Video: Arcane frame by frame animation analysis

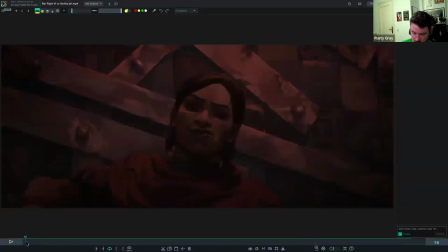83:42 Okay, so there are some things that we haven't talked here about today.
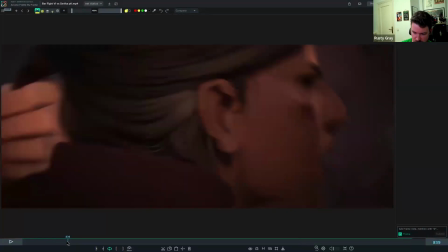83:50 A couple cool things of note. I like the cinematography here.
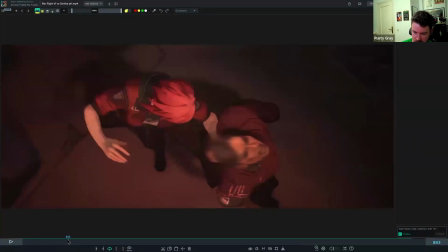83:55 I like this is all fun. The way that the camera goes above and then back to the side.
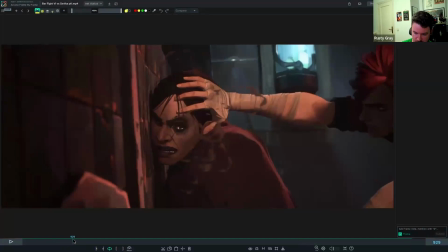84:04 That's very like dynamic.
The traitor.
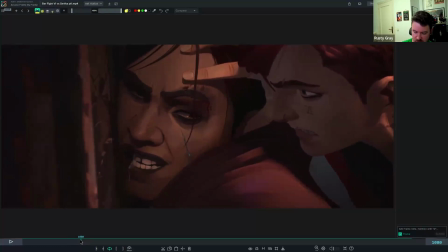84:09 Vander.
Did you know how to notice here how you can really hear her say Vander with like intensity?
Vander.
Like a lot of that is the timing and spacing on like the jaw there. So you're doing the same thing that you would do in the rest of the body and the face for like those moments of weight and intensity.
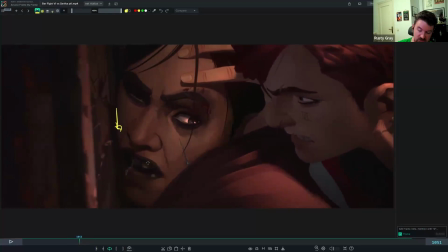84:28 The other thing that I think is fun here is there, like, to give this a little bit more intensity, I feel the whole face like slide a bit in this moment. Like it can't go anywhere this way, but it can go this way.
Vander.
And you can feel a little bit of a tremble here in the face as well,
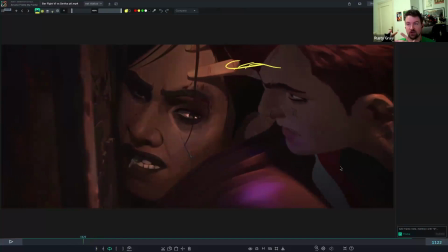84:47 like almost like she's pressing against it, and I think she's got a bit of a tremble as well. So there's that polish in there that's really adding to this moment, and those things that they're doing with the whole head and the jaw and everything to make that dialogue really pop and sing, which is nice.
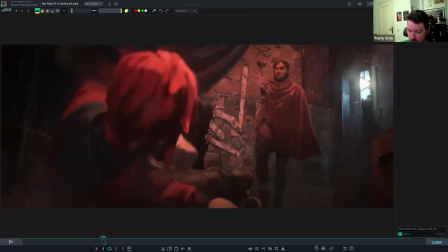85:07 Give these moments some tension where it's a little bit more calm.
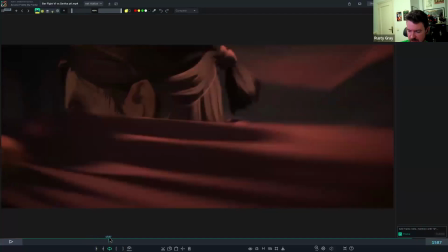85:12 I love the cinematic deal here where they're using the cape
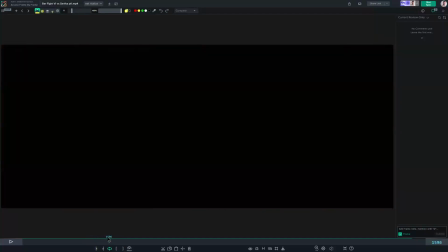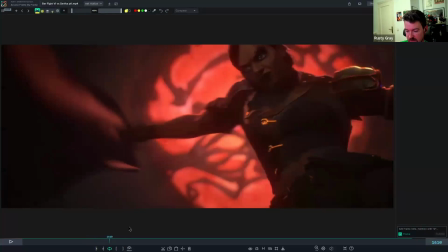85:20 to flip where the camera is on us to cut to new angles.
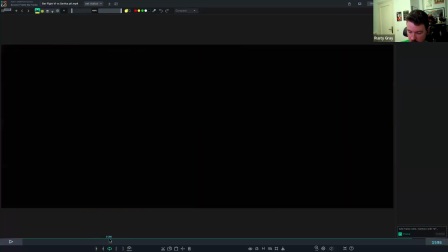85:27 And, you know, it really, we're drawn by where this cape goes because it's the thing that's really moving.
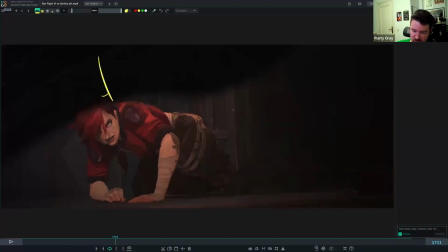85:37 And that's what's bringing us into the new cuts as well. Like here, right?
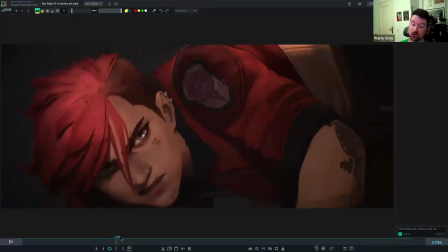85:43 We cut into that cape coming in, closing out the frame, and then we're close up, right? And I think that's really nice.
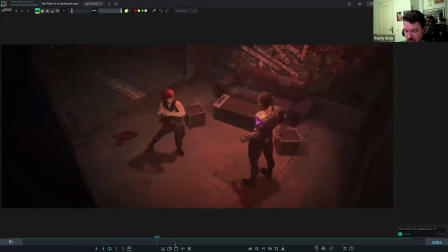85:53 I love, this is where I think studying reference pays off too. She didn't just like run straight at her with both of her feet. She's like doing like a sideways hop step. It feels like this is the stance she wants to have to punch with this arm.
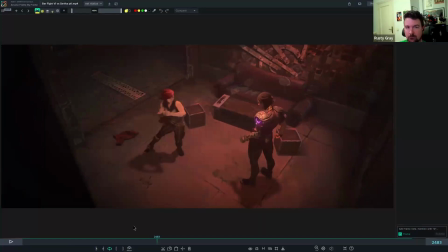86:09 And I think you only think of those things by studying real fights and people with martial arts skill, because you would see them do moves like this. Like, unless you do that as a hobby, then you innately would be like, yes,
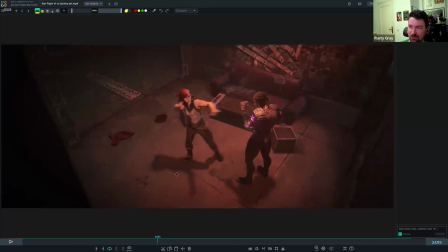86:25 of course I would sidestep to throw with this hand rather than turn away and then turn back, right? You have to study reference, right? This moment here always cracks me up too, because I always think of Mission Impossible with Henry Cavill.
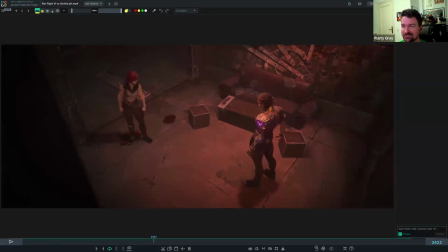86:41 You know, he's always doing his reloading his arms thing. It's been almost like memed to death.
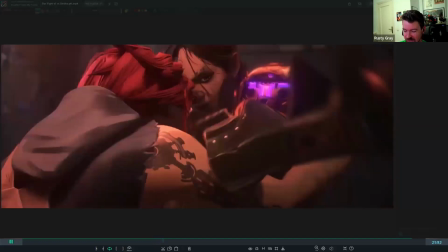86:49 It feels like that's where they maybe got that from. Here, I love her counters.
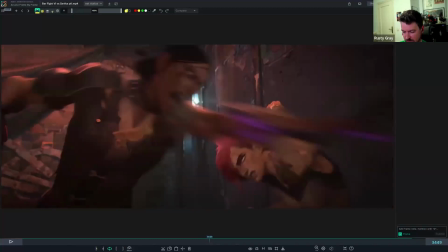86:54 You can really feel the push and pull this fight. I think this fight was clearer to watch than some things in season 2.
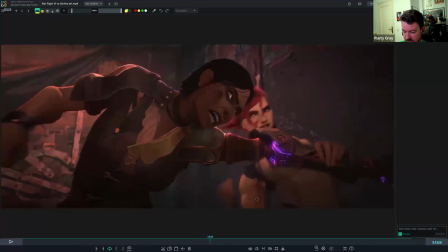87:02 I love this cheat almost. It feels like her arm is like super long there.
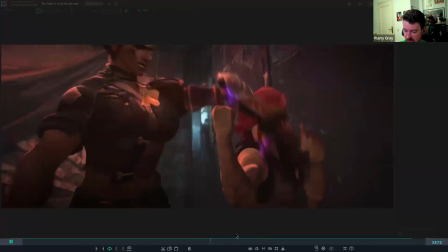87:14 Just so that we can kind of read that arc on that hand. And we get some nice impact out of it, of course.
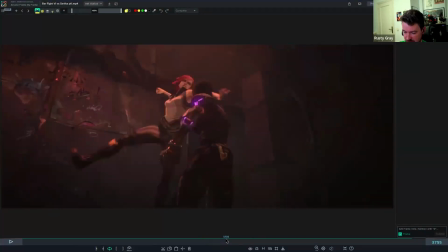87:22 Gotta have that impact. And lastly, I mean, well, this pose is rad, right? We really got to read this awesome pose before she hit.
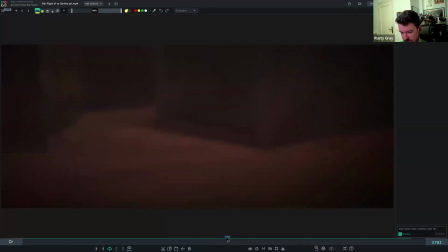87:37 Plenty of hang time. That leg kick out before she punches, nice. This is an interesting way of doing the impact frame.
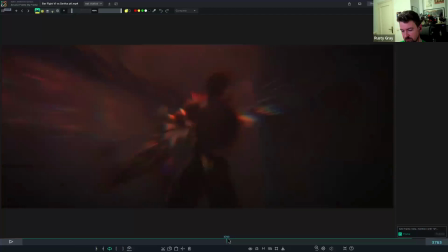87:43 So instead of doing the color, they did like a defocus for like a couple of frames and then it snapped back, right? Look at that. Look at that head lead.
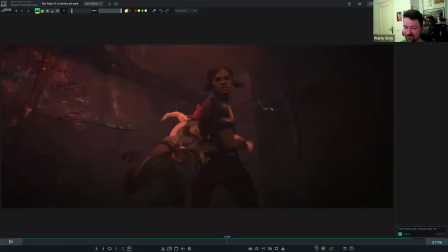87:54 She got rocked. That's how we feel it, right? The defocus, the spacing, the head lead.
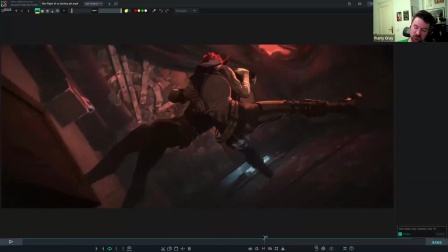88:02 And this moment here with the camera, I think was a fun moment to really make this move unique to the fight.
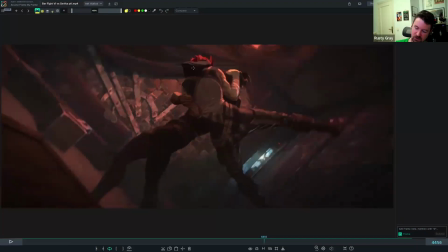88:10 Like here, the camera is really following like Vi's rotation situation.
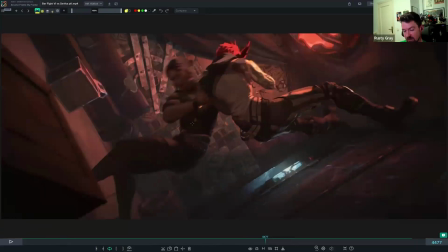88:15 So those are some takeaways that we haven't gotten from some of the other clips. Now,
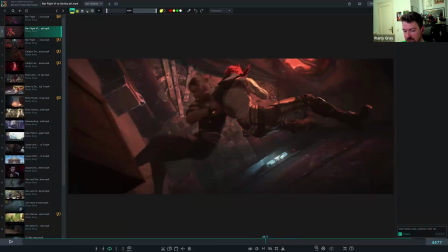88:20 with everything that we've covered in mind, let's go take a look at progression here.
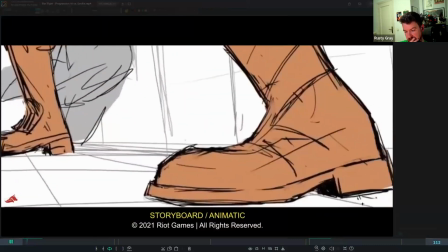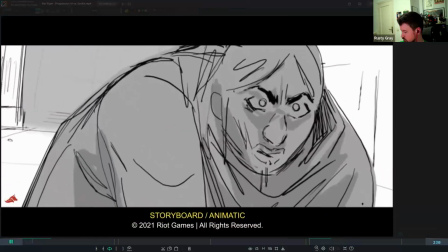88:34 Vi?
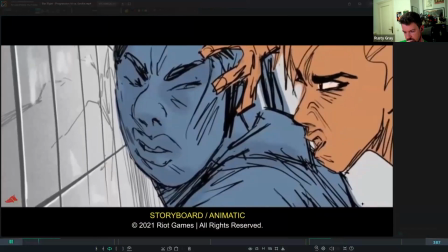88:39 You filthy traitor. Vander had his chance.
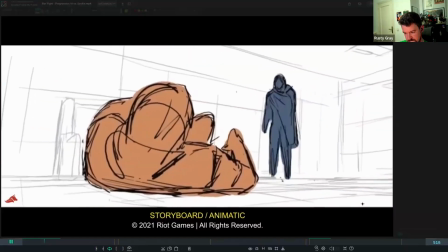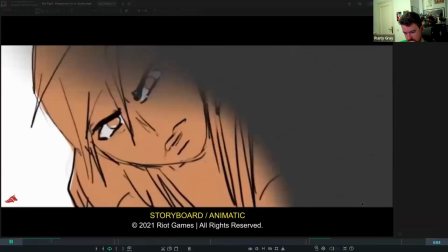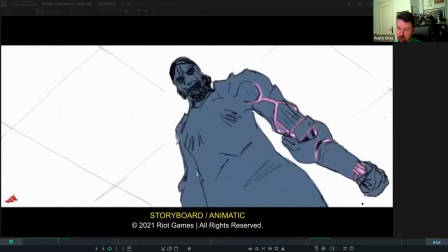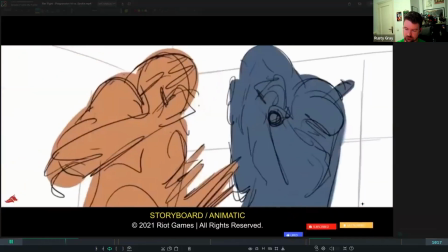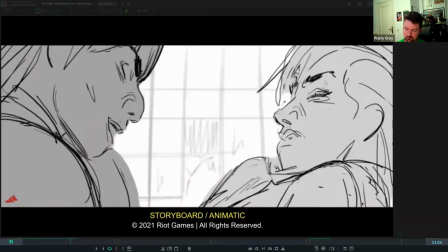89:09 I see you never learned patience.
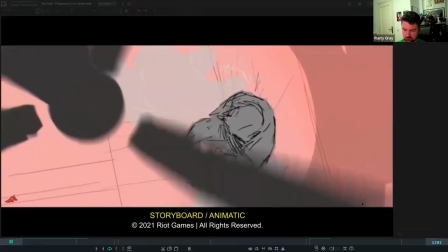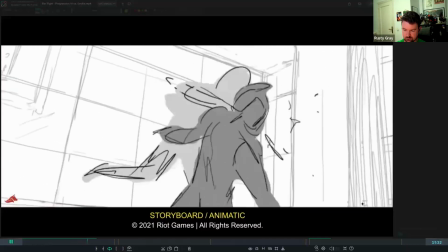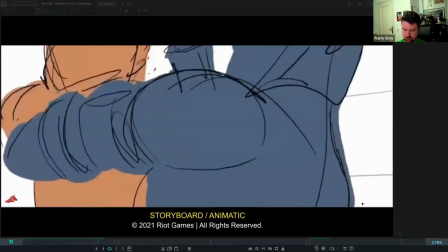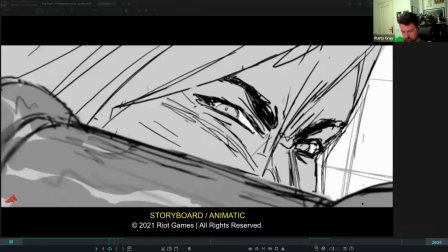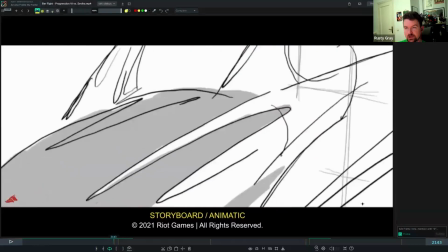89:52 So why am I showing you the storyboards in Animatic?